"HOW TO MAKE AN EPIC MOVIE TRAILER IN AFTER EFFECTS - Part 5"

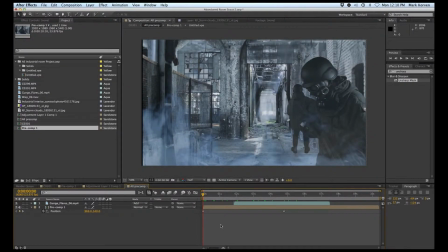Hi, welcome to part five of how to make an epic movie trailer using 2d stock images. On this scene here I wanted to put up the background and make it 3d because it sort of has a vanishing point here but it didn't really work that well because you need clean lines.
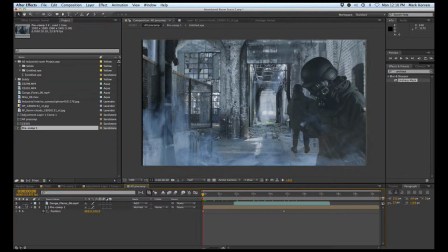So what I did to help it instead was I added this lens flare.
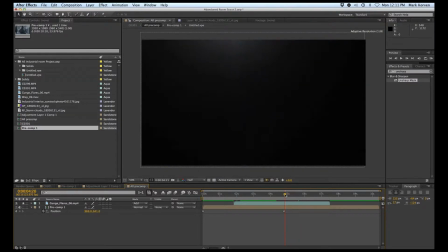This is from a company called Cinema Spice and that sort of helps distract the eye a little bit. Let's give it a look.
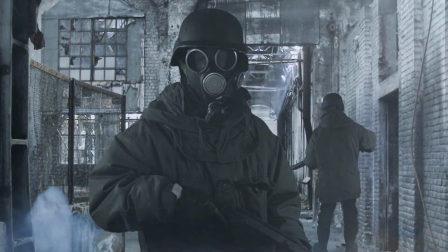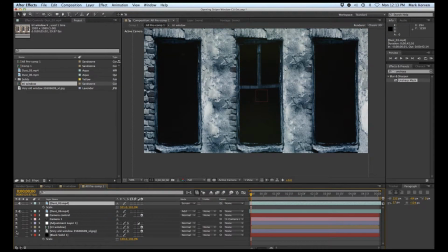Okay, here's a shot that was helped a lot by adding some weather effects, some light snow again from Cinema Spice. So what I did was I just masked out these windows and I added a background in behind with a camera, 3D camera in front,
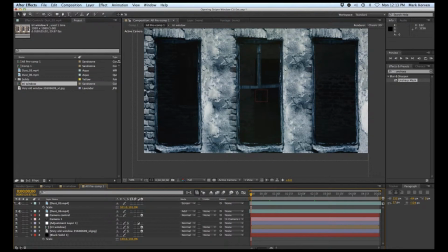and it wasn't really working too well until I added these dust elements which look a little bit more like snow.
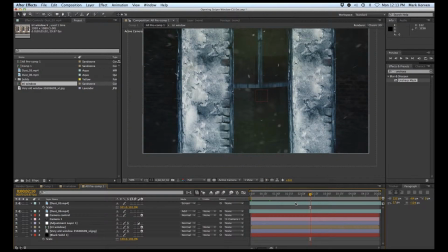Let's take a look.
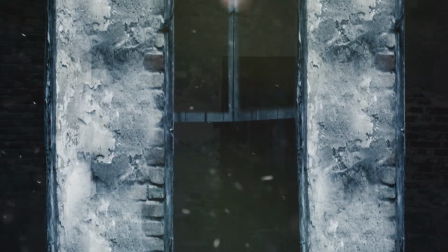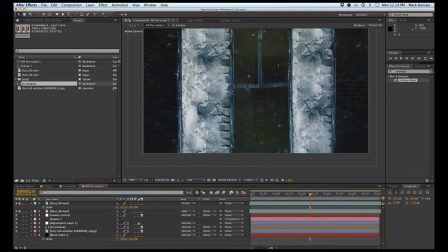So having some kind of weather, dust clouds, snow, rain can make a huge difference in your compositing.
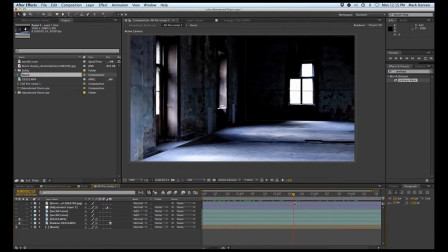So for this shot, I used the 3D room technique that we've discussed throughout the series,
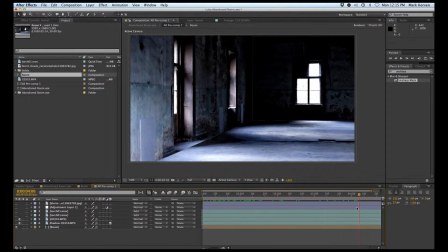and it was a really nice room to work with because the lines were very,
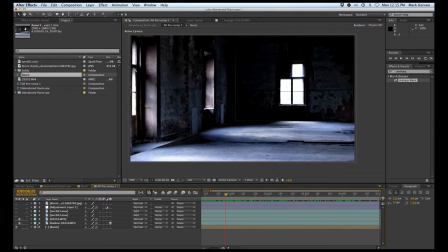very symmetrical and then I added my little boy into the mix and gave him some torches to play with and a little bit of a shadow down below and an adjustment layer
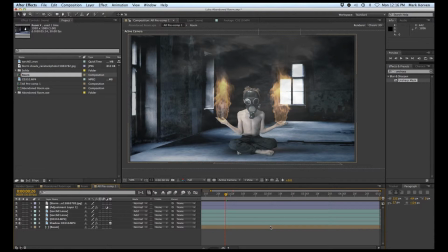to tie it in with the rest of the trailer and some smoke as well. Now I had a little bit of trouble with the flame over there because it's sort of disappearing from the window light.
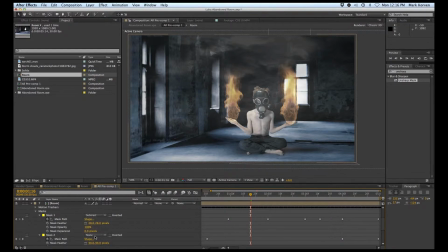So what I did was I just masked that out a little bit to help with that.
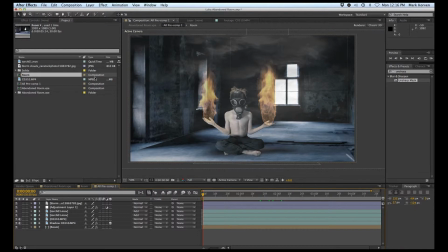Now the other thing I did was I used this.
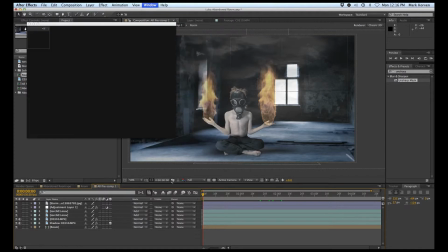It's something from Red Giant. It's called HoloMatrix. A little downloadable plug-in.
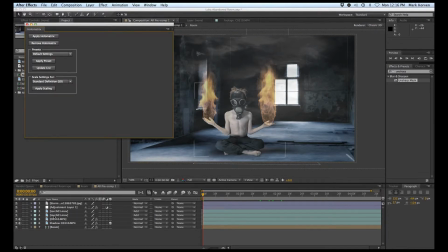And that allowed me to... Actually, let's make sure I'm applying it to the right guy here. That allowed me to make the boy look a little bit more like a hologram.
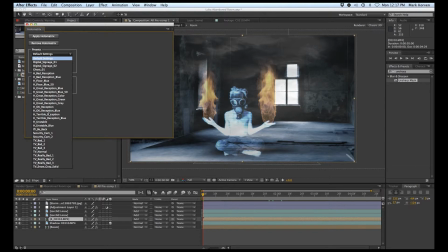kind of like that. And you also have all kinds of different settings you can use. Whoop. Like that. But on second thought,
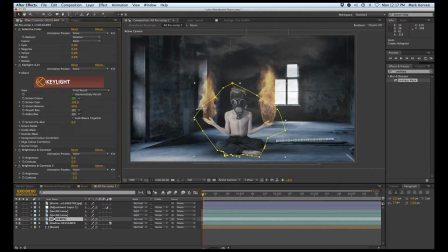I would probably have preferred the original because I think the original is pretty cool. So there you go. That's the end of the five-part series on how to make an epic trailer.
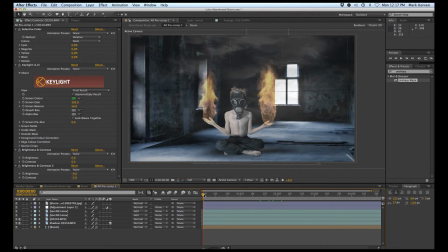I hope you enjoyed it all. And please stick around for more stuff coming up and have yourself a great week. We'll see you next time. Take care. Bye-bye.